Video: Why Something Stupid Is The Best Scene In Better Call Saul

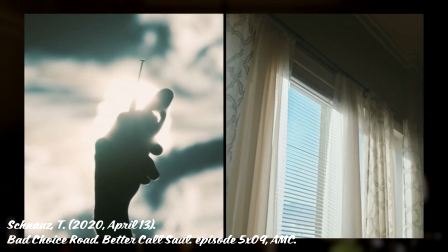This episode immediately follows up on the previous one, Bag Man, wherein Jimmy and Mike get stranded in the desert after a cartel shootout and have to find their way back to civilization.
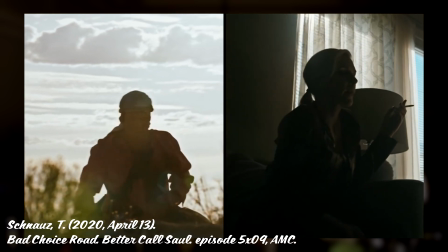Kim, meanwhile, has no idea where Jimmy is and is trying to find information on what he was doing. So I'm going to conclude this video with a mini-analysis of Bad Choice Road's cold open.
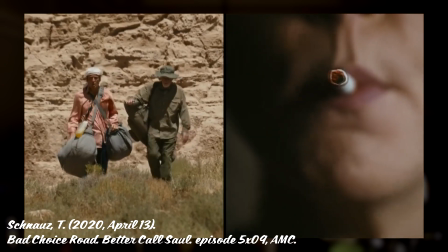This cold open gives us another split-screen montage, with Jimmy and Mike hiking through the desert as Kim suffers through her mourning, Jimmy's absence weighing on her.
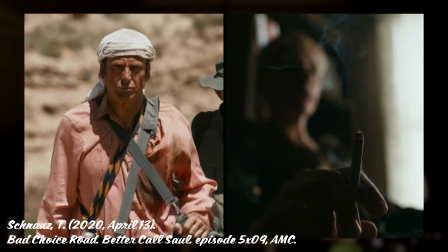Kim lights a cigarette, but this time she has no Jimmy to share it with, one of their signature bonding rituals.
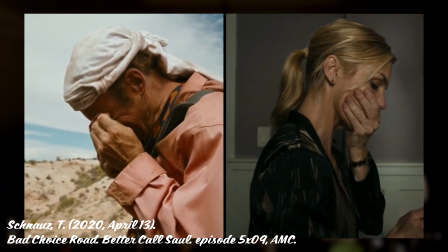While Kim rinses her face, we see Jimmy wipe the sweat off his own sunburnt skin, which parallels this shot of the two brushing their teeth in something stupid.
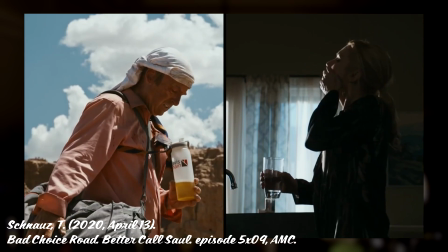David. As Kim sips a glass of water, Kim begrudgingly drinks his own pee.
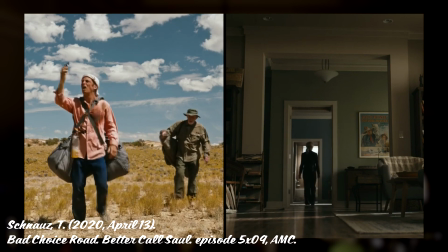But finally, as Kim nervously paces around the apartment, the song is cut short by the sound of Jimmy getting service.
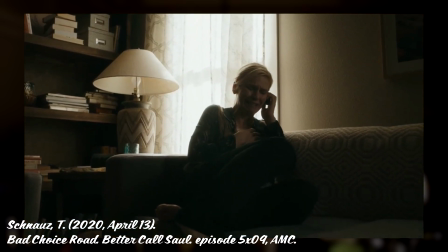Kim receives his call and breaks down into tears as her husband ensures her that he's okay. God, this scene gets me so worked up every damn time.
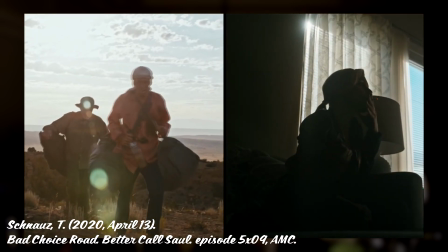Despite the soft and sweet song indicating hope, the anxiety is tangible.
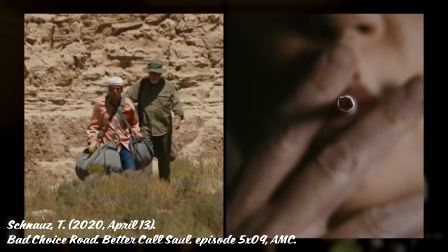If you've ever lived in the desert, you can practically feel the blistering heat that Jimmy suffers through, and by contrast, Kim's side feels cold and lifeless, something we see later.
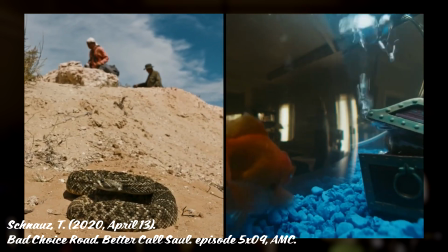The lights are out and the colors are blaring and washed out. Without Jimmy, Kim feels like her life is hollow and lacking in excitement.
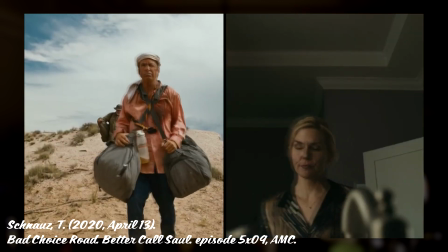Bad Choice Roads' intro builds beautifully on something stupid, and is definitely my runner-up for my favorite scene in Better Call Saul.
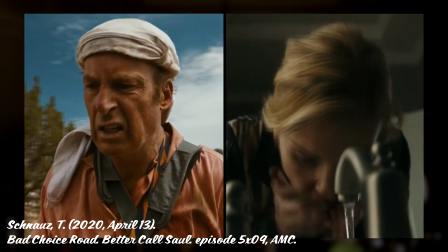As I saw one clever YouTube commenter point out, something stupid shows Jimmy and Kim physically nearby but emotionally distant,
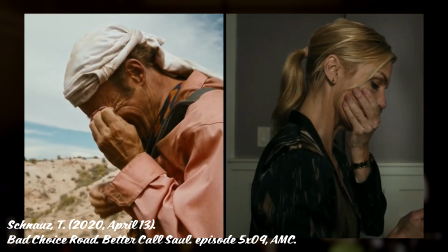whereas Bad Choice Roads shows them when they're physically miles apart but emotionally closer than ever.
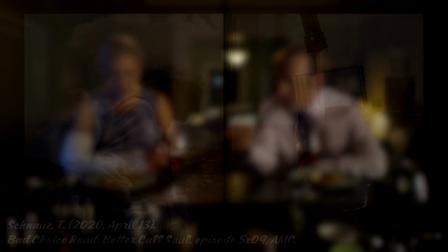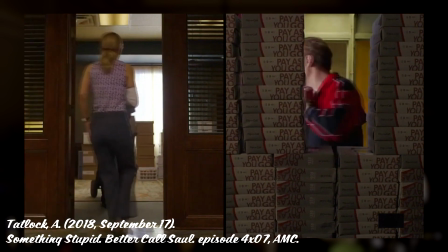Wow, so much in just five short minutes. It's really a testament to how Better Call Saul makes every second of its screentime count.
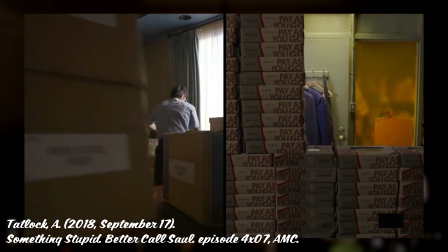Nothing is irrelevant, and every detail is meticulously selected to be of importance. I'm currently in the process of rewatching this show, and it's such a rewarding show to go back and rewatch.
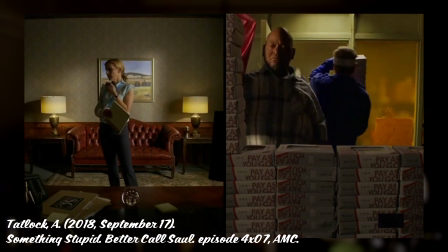Like in the first episode, he says,
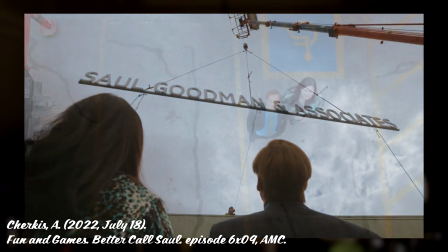And all the way later in season 6, that song is utilized at the opening montage of fun and games.
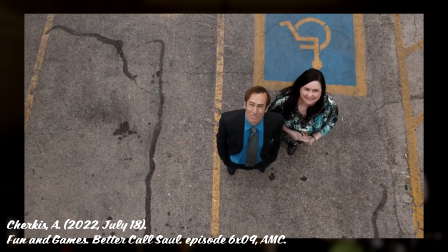Like, I thought the I Love You reference was impressive, but that's a whole other level of insane. Something Stupid is really the epitome of that, and really the epitome of everything great about this show.
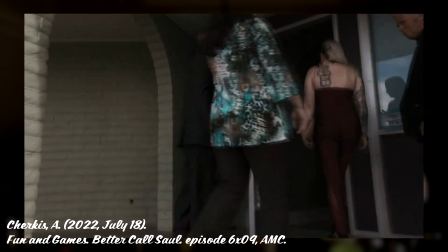The editing, acting, music, writing, nobody is doing it like Sol.
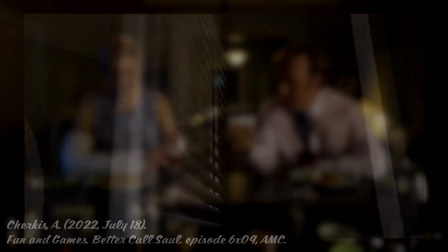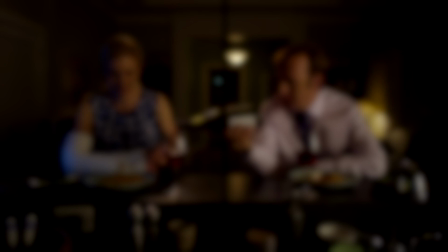Thank you all for watching. I know this is fairly different from the things I usually talk about on this channel, but you know what, it's my channel and I'll talk about what I want to. If you enjoyed this video, please go ahead and give it a like, maybe leave me a comment and provide your own insight,
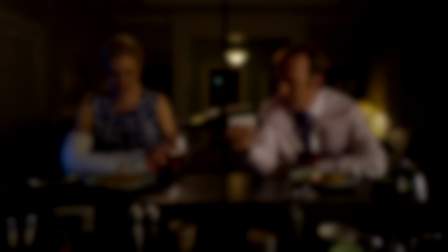and you might not want to subscribe because I'm usually talking about like Five Nights at Freddy's or whatever, but you know, if those pique your interest too, then go ahead and check those out. My next video should actually be FNAF related, so look forward to that if you're here for my usual FNAF content. But with all that being said, I think that's about the end of this video.
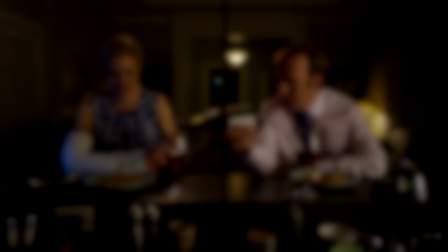As usual, thanks so much for watching all the way to the end, it means so much to me that you care enough about my inane ramblings to listen to me for this long. Thank you so much for watching, and I'll see you all in the next one. Bye-bye.